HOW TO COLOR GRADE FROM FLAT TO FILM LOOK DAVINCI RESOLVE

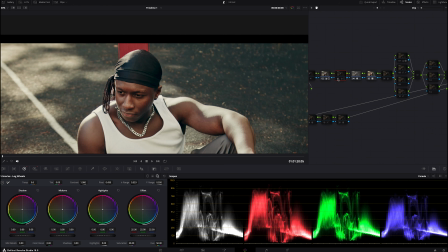244s
When I put this, just a little exposure, I use the HDR wheel to push the exposure, which is the global. You can see I just took it down a little, and then in
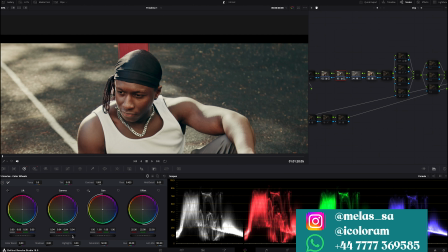257s
my primaries I just push my gamma a little just to make sure the image is looking this way.
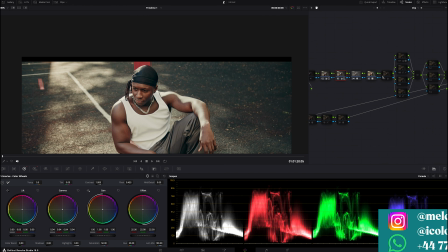265s
I don't really need to do much here, just this, and I have this. So the next thing here I did was to add my saturation to like 60. You can see to 60. I didn't really do much. I wanted applying the film saturation, but I decided not to do that here.
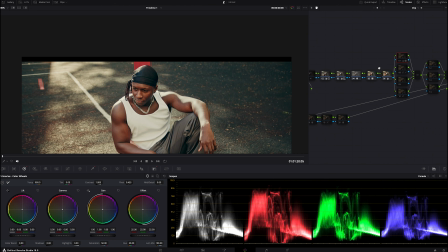281s
So in this particular node here is where I did I worked on my highlights. You can see these highlights, right? I came to my qualifier and I selected the Luma, which is basically our light.
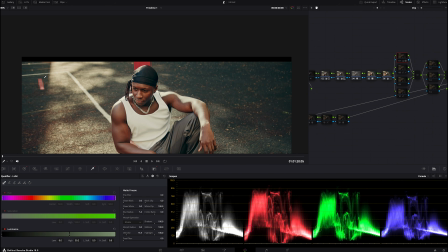299s
Then I selected it and I kind of brought it down to this level, and when I put it on, this is what I have.
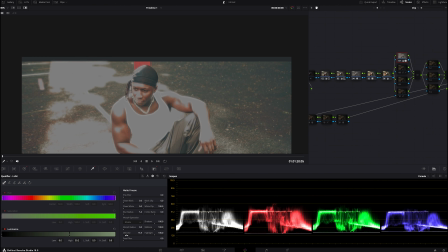307s
You can see this is what I have. So the next thing I did, I denoised it and blurred, so it's just like I feathered everything. In fact, let me still use the pre-feather here. Then I came to my primaries and I push my temperature towards the warm side.
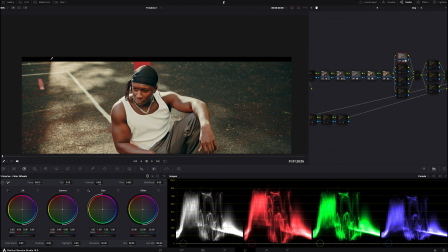322s
So when I put this on, you'll notice a warm feel. Can you see? Color grade is just basically knowing how to just paint, you get, just make something look beautiful with colors.
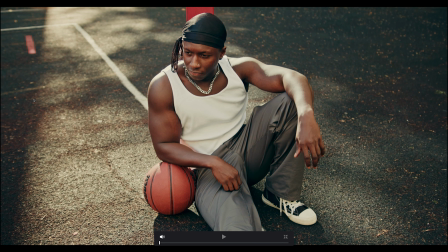334s
Just know how to do all that and you're good to go. So this is before, this is after. You can notice those blue tones are out, even though the blue tones look like it's creating a separation, but that's not actually the look I'm going for. I want it to look like it is during the sunset, the golden hour. So with this, I have that coming.
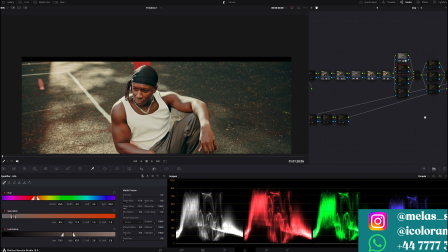352s
And then here, the next thing I did was to select, let me put this on, oh, my bad,
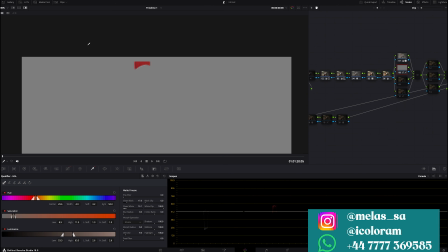360s
was to select this red here, this red behind him, and then I just came to my
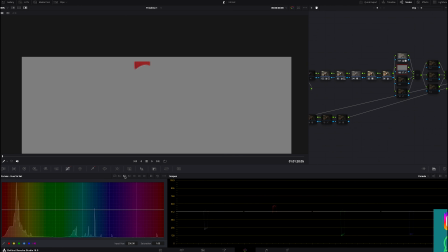369s
curves, my hue versus hue, and my hue versus luma.
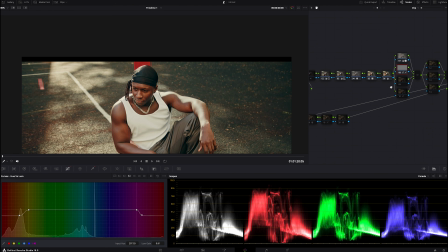374s
Just made it, I made it dark a little bit, and I have this. I didn't do anything in this node. This next node here is just for the skin. I just tried to correct the skin a little bit with this. So before, after, it's not that much, but let me show you.
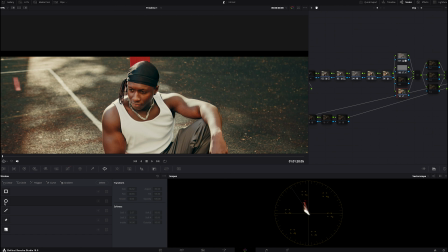390s
It's not that much. Maybe I'll just pick his face so you can see what I'm trying to say. So this is, let's say, let me come to this particular place and clear everything.
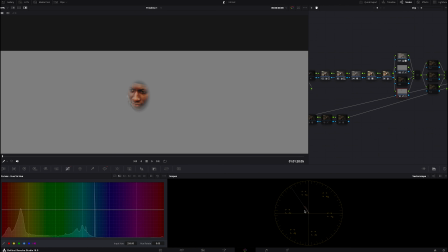407s
You'll notice that the skin here, just notice what's gonna happen when I bring it back. Before, you notice it was up here a little bit. When I bring it back like this, I kind of brought it a little bit to the line.
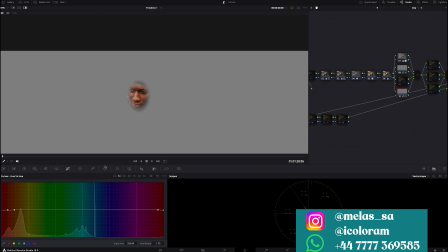426s
That's what I want. So sometimes you don't have to do much. You could just do a little, and a little goes a long way.
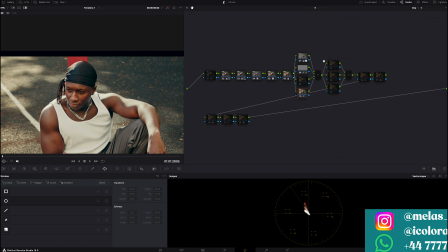433s
So back to these other nodes here, I was supposed to like work more.
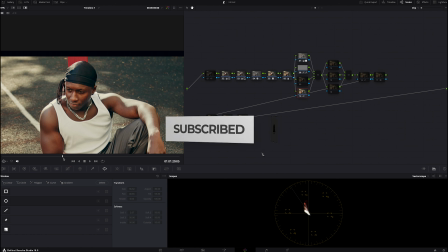438s
This image is actually a tracking image, so I don't really want to stress myself to do that.
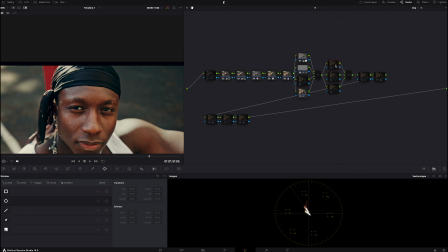443s
But let's say I wanted to do that. These nodes here are just basically for refining. So I would just maybe refine his face, use like my
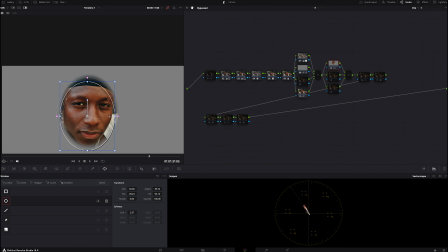454s
circle window here like this, just to refine his face to this point, and I'll adjust it to a good point, and maybe just open it a little and come to my gamma and push my gamma up a little,
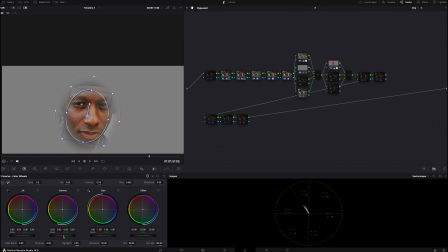472s
and maybe a little of my contrast and my gamma still. So if I do if I should do my before and after, let me take this off, and